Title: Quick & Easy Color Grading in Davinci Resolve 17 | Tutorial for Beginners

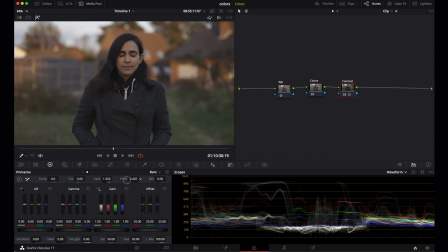4:09 You can see it here in the waveform. The shadows at the bottom and the highlights at the top stay the same but all the mid-tones shift.
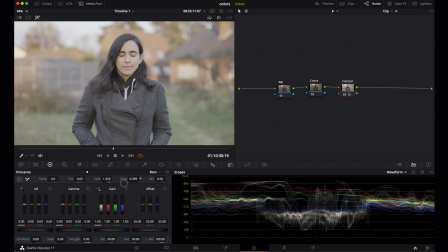4:17 So you always use pivot in combination with contrast and now it's just a matter of finding a contrast that works for you. Just experiment a bit. The great thing about adding contrast like this is that it adds a gentle filmic contrast. Unless you overdo it of course.
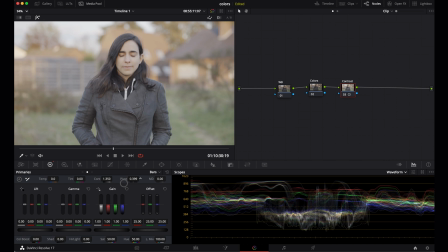4:35 I think I want it a bit darker because she's in the shadow so I'm gonna set the pivot to around 470.
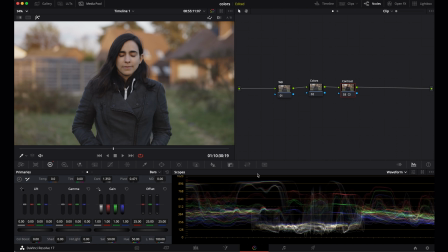4:44 Okay and now let's go to the first node, the white balance. The only settings we'll adjust here are temperature and tint.
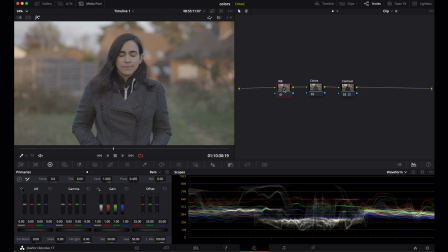4:51 Oh right and if you click on the first node and the contrast disappears use shortcut shift H or click on this little icon right here.
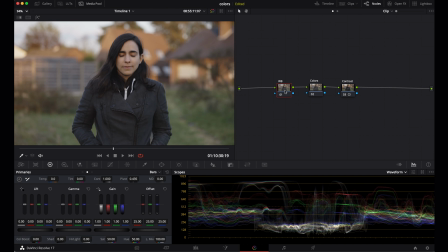5:02 Okay now I shot this clip at sunset but I find that the color balance is a bit too warm. I want the shadows to look a little bit cooler, especially here in the jacket. So let's make it a bit cooler. Let's say temperature to minus 300. See the jacket now?
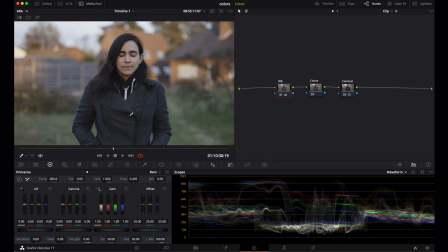5:20 There's a little bit more blue in there, but the sunny parts in the background still look nice and warm. And I feel like there's also a bit too much magenta in the image. So let's set the tint to minus 6. And look, this is all very subjective. It depends on what you're going for of course.
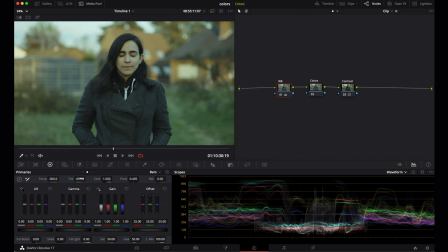5:39 I mean this is too much but anything between minus 10 and plus 10 looks okay. It just depends on what you like. Okay and now we can get creative and tweak the colors. So I still feel like I want more blues in the shadows but also in the highlights.
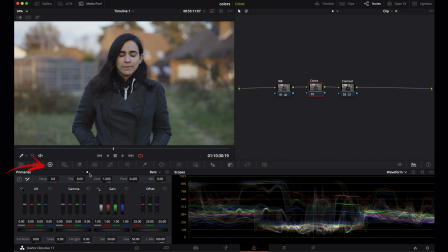5:59 So it's time for the color wheels. Let's select the second node and then here the color wheel and then make sure that you select the third dot here. What you want is shadow mid-tones and highlights and not the lift gamma and gain wheels.
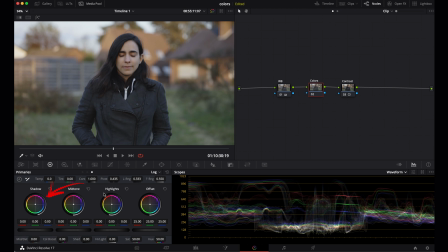6:13 And then pull a bit of blue into the shadows away from the warm orange yellow red tones. And then do the same for the highlights. This creates a bit of a, I don't know, a more edgy look.
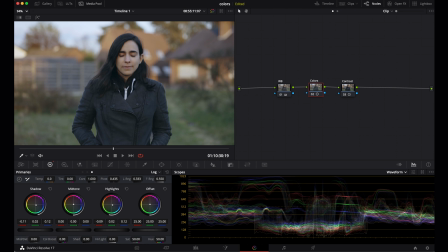6:27 Okay it's starting to look really good now but let's tweak some more colors. The grass here in the foreground is also in the shadow so I feel it could use some more blue so let's select the curves here and
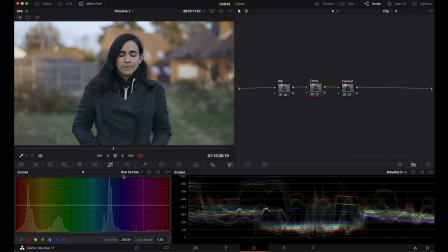6:41 then hue versus hue the second dot here you can see all the colors in the frame so what I want to do now is change the color the hue of the greens let's try it let's click here and here so we get all the greens and
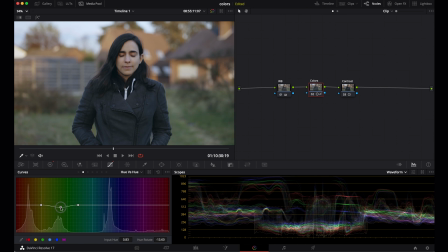6:57 then when I pull that line up the greens will turn red and when I pull it down they will turn more blue and that's what I want. Okay and then finally I feel like the background is a bit too faded so back to the last note and here I'm
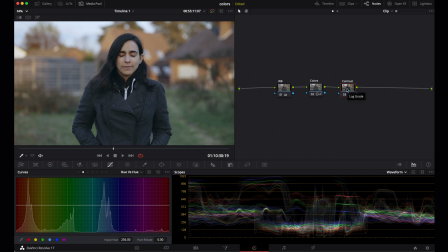7:12 gonna pull down the gamma that will bring down those mid tones and add some punch and
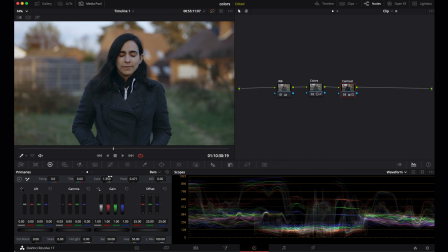7:25 maybe also let's add some saturation. Okay now what you should always check is the skin tones because everything we did now also affected the skin tones. We didn't use power windows to isolate the skin and things like that because we kept it simple.
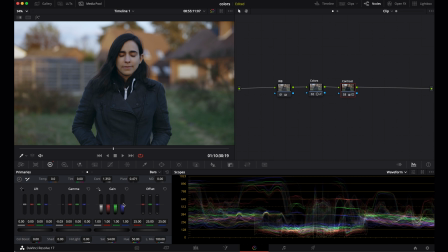7:41 So make sure that the skin tones are okay. Select the last node, go to power window here,
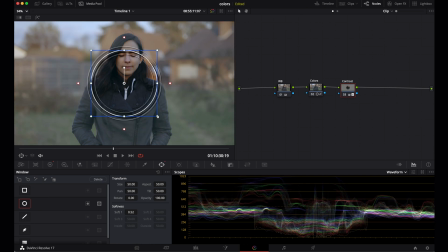7:48 add a circle window, position it over the face and then hit shift H to isolate the face.